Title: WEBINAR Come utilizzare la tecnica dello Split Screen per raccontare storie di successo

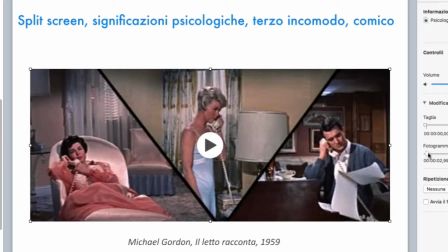27:36 Non è vero che nella storia della cinematografia e della narrazione la creatività sia qualcosa di legato, compresa anche la composizione appunto grafica
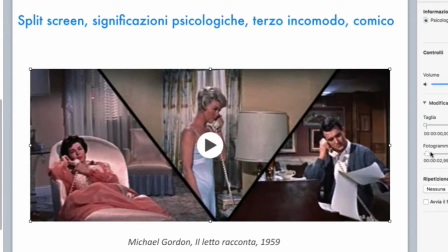27:51 dell'immagine, sia qualcosa di recente e legato alle tecnologie, alle possibilità odierne. Assolutamente no. Questo triangolo rappresenta proprio, come dire, una sorta di triangolo in effetti,
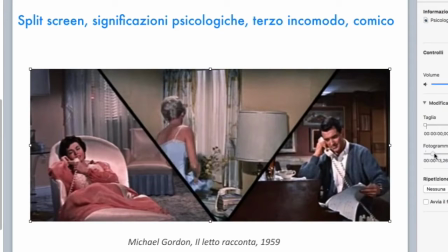28:08 perché c'è una triangolazione nel film, e quindi anche la scelta dello split in questo modo,
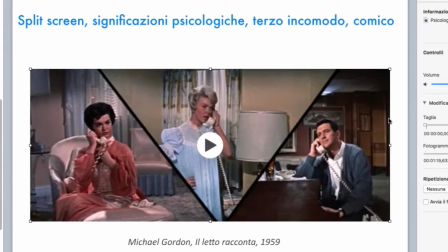28:16 con la ricorrenza delle affermazioni dell'attore, che appunto compone le musiche, poi sempre le stesse per le femmine che di volta in volta cascano nella sua opera seduttiva,
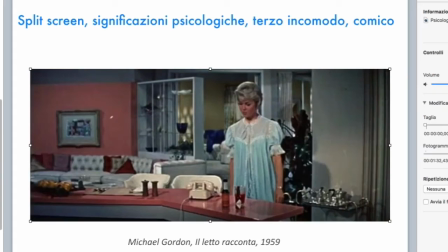28:35 segnate come rappresentato, vedete, poi c'è la ripetizione.
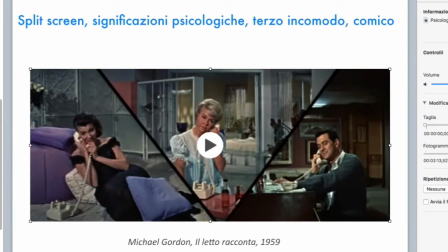28:39 Questo è molto interessante perché è uno degli elementi storici fondanti della comicità, è la ripetizione dell'azione. Voi se pensate, perché mi ha fatto uno più in mente Stan Laurel e Oliver Hardy,
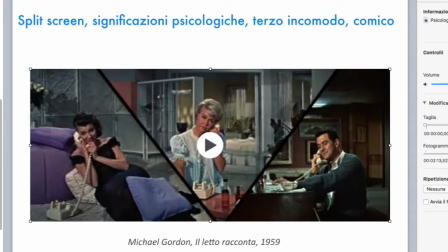28:57 cioè di Chaplin, era proprio la ripetizione delle azioni, di un'azione che suscita ilarità, la ripetizione aumenta l'ilarità della comicità dell'azione stessa. Letto racconta, geniale anche il titolo.
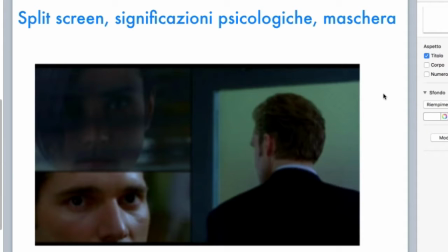29:15 Qui torniamo a Daniel Lee nel 2003, mentre prima io vi ho mostrato un fotogramma, non trovo più le sequenze cinematografiche, e quindi vi ho mostrato solo
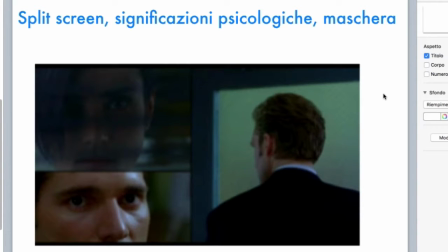29:31 dei fotogrammi, mentre prima Ang Lee, che appunto ripeto è un grande regista, non è certo uno sprovveduto, prima ha utilizzato lo split screen per mostrare un effetto di ridondanza di informazioni, accentuare la scena,
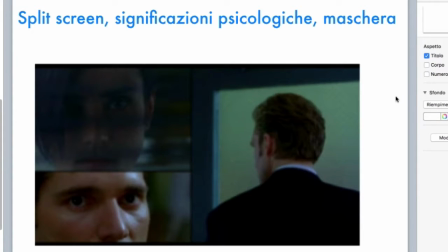29:52 qui invece lo rappresenta per una sottilissima funzione psicologica, perché qui abbiamo il soggetto che ha avuto un dialogo importante all'interno di un ufficio, che esce e lo spirit ci mostra i due sguardi,
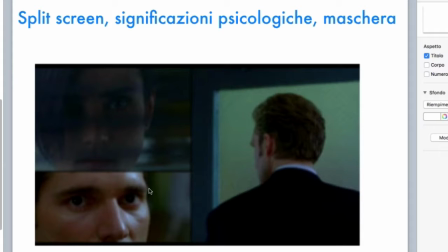30:11 il suo mentre esce e lo sguardo di chi rimane all'interno dell'ufficio, e dunque noi, che è assolutamente una inquadratura normale, posizionate la camera come cavolo volete, non potete inquadrare contemporaneamente le due espressioni,
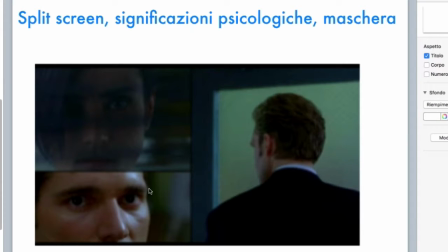30:30 perché se ponete la camera di fronte al soggetto che esce, ovviamente lui copre la scena alle sue spalle e nessun'altra posizione è possibile. Quindi abbiamo una giustificazione straordinaria di questo split che ci mette in evidenza
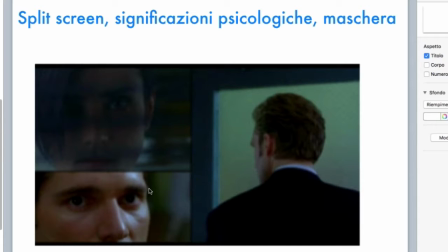30:48 le maschere che questi due personaggi hanno assunto durante il dialogo e che vengono poi svelate dalla diversa disposizione del loro sguardo, che viene inquadrata appunto attraverso lo split.
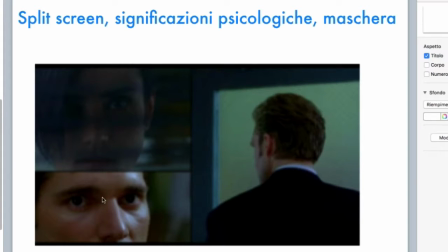31:04 Si potevano utilizzare solo i due volti, certo, però lo spettatore avrebbe perso, attraverso con la mancanza di questa parte destra, cioè dell'inquadratura di spalle dell'attore che esce,
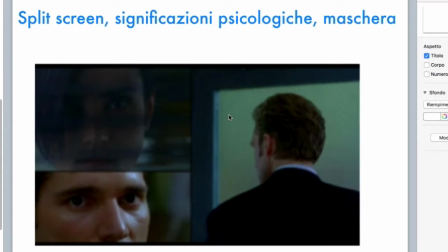31:20 avrebbe perso proprio l'azione, la continuità dell'azione, cioè il fatto che lui sta uscendo e quindi lui mentre esce noi mostriamo le maschere che si sciolgono e che erano state sostenute
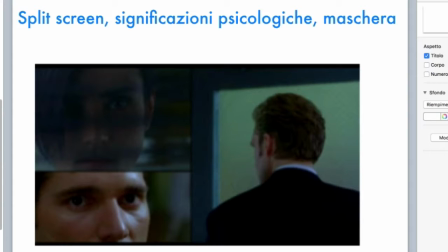31:36 durante il confronto e poi vengono sciolte. Interessantissimo.